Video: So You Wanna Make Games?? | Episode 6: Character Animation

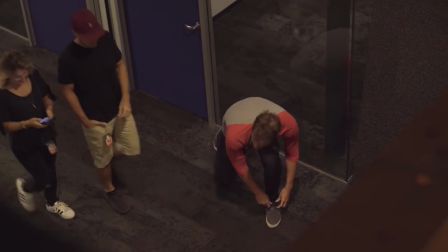Ah, he went for the fake out, pretending to tie his shoe. Shooting reference can be a little embarrassing.
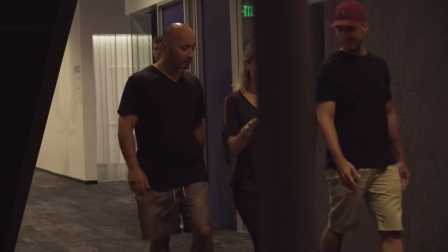Let's wait for his colleagues to pass by.
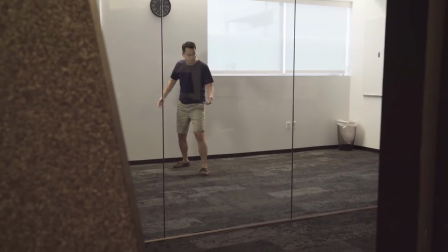That's so awesome! Here, it appears as though we have an animator brainstorming a full death animation.
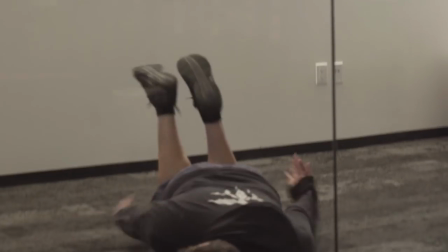There's another animator in there! They're brainstorming together! Take note of their commitment to the craft.
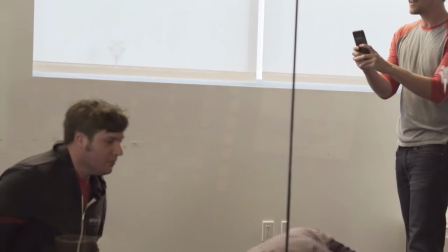Whoa, there's more of them! They're sharing ideas, they're giving each other notes.
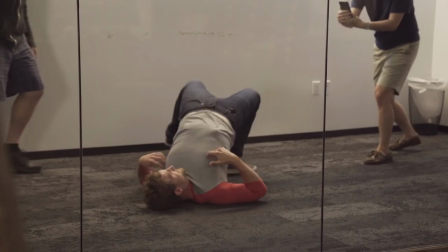This must be how animators collaborate.
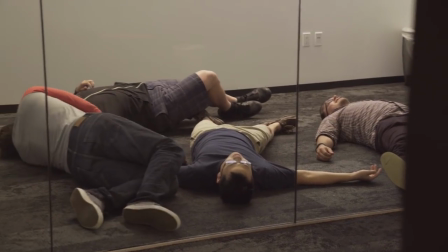Incredible.
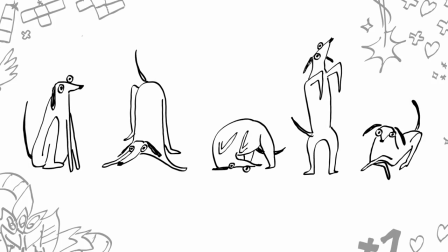animation is really just a series of poses. And so the first thing an animator needs to master is crafting a good character pose.
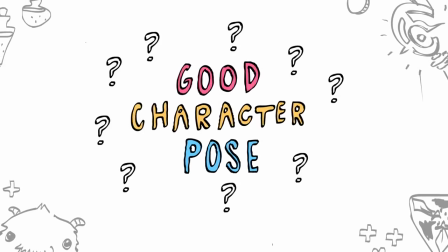So what makes a good pose?
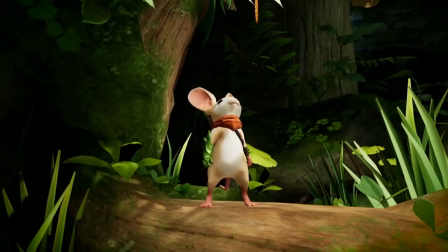All right, let's start with line of action. What is that? A line of action is an imaginary line that runs through a pose.
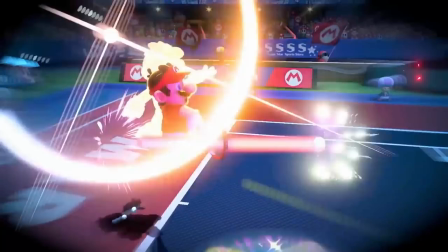When crafting a pose, you generally want a simple and clear line of action, and all the parts of the character's body should flow with the line of action.
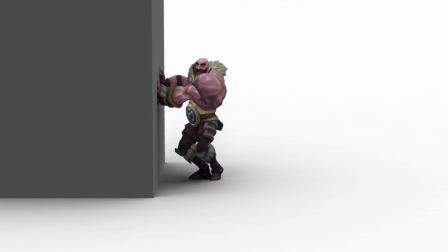Broken or complex lines of action confuse the purpose of a pose and make the character's action much less clear.
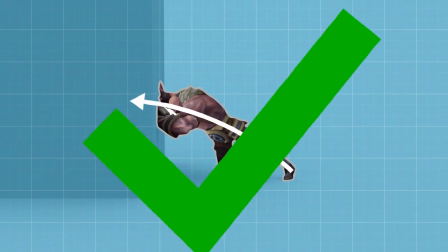A pose also indicates the distribution of weight of the character. Always check the character's center of gravity and make sure it falls over the feet. If the center of gravity does not fall over the feet, they will appear awkward and off balance. Which could be what you're going for if your character's just been kicked in the head.
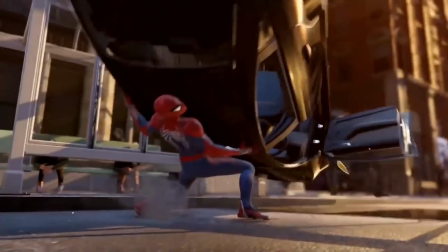The pose can also show how heavy a prop is. The closer a character holds the object to their own center of gravity, the heavier the object appears.
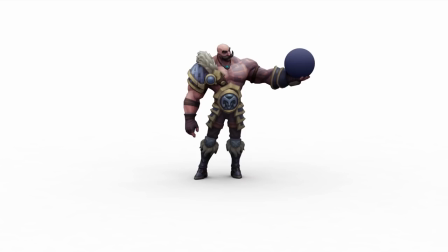Holding a sphere way out like this indicates that it might be as light as a balloon. The same sphere can look as heavy as a bowling ball by adjusting the character's pose. While it's important to create poses that are clear, simple, and believably balanced, poses are also core to showcasing a character's personality. All right, I made this pose of Garen. Garen! How do I give this pose more personality and make it more specific? Being specific is often as easy as layering on some character-appropriate adjectives to your pose. Heavy is a good adjective that we could use to describe Garen, so let's settle him down a little bit into a wider stance that helps sell that muscly weight. All that armor and giant sword are also gonna weigh him down. Garen!
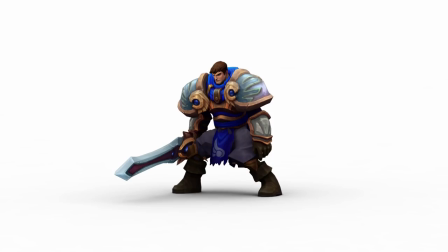Maybe we went a little bit too far. So let's talk about some personality adjectives. Defiant and proud seem appropriate, so let's raise his chin and puff out his chest a little bit to give him some much needed confidence.
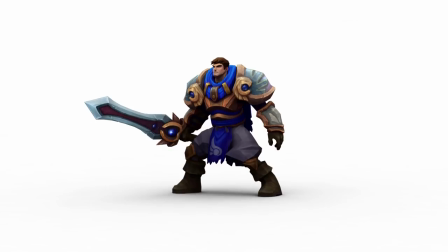Yeah! On top of all that, Garen is a noble of the Crown Guard lineage, so let's make him a little bit more majestic by adding some heroic wind to his scarf.
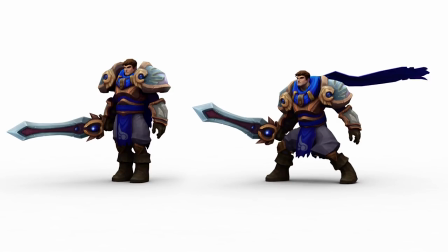Whoa, this feels so much better than my first pose, and a lot more specific to Garen.
Never forget why we fight!
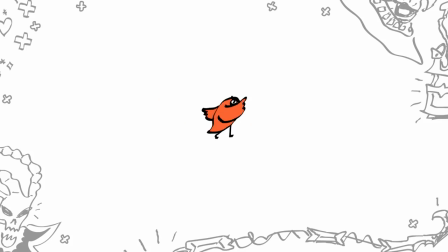Alright, so we've gone through how to make a great pose, but animation also has motion. We need a good introductory exercise to demonstrate the basics of physics and movement. What should we do? Let's do a ball bounce. Timo can be our ball.
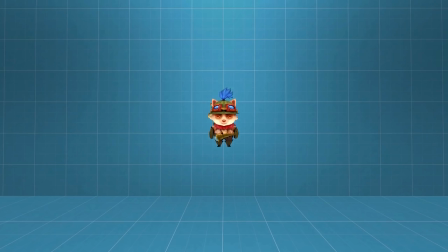Yay, Timo bounce! Huh, this bounce feels wrong. Why is that? If we track Timo's positioning during his bounce, we see that the spacing of his position is very even.
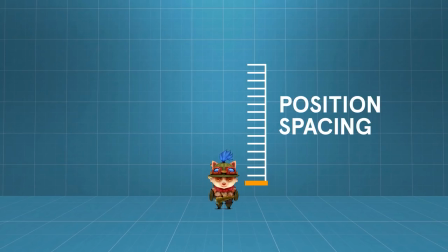By adjusting the spacing of his position to get smaller and smaller as Timo gets higher in the air, we give the impression that gravity is applying a constant force on him, pulling him toward the ground. Oh, wow, that feels way better. This type of spacing is also called an ease.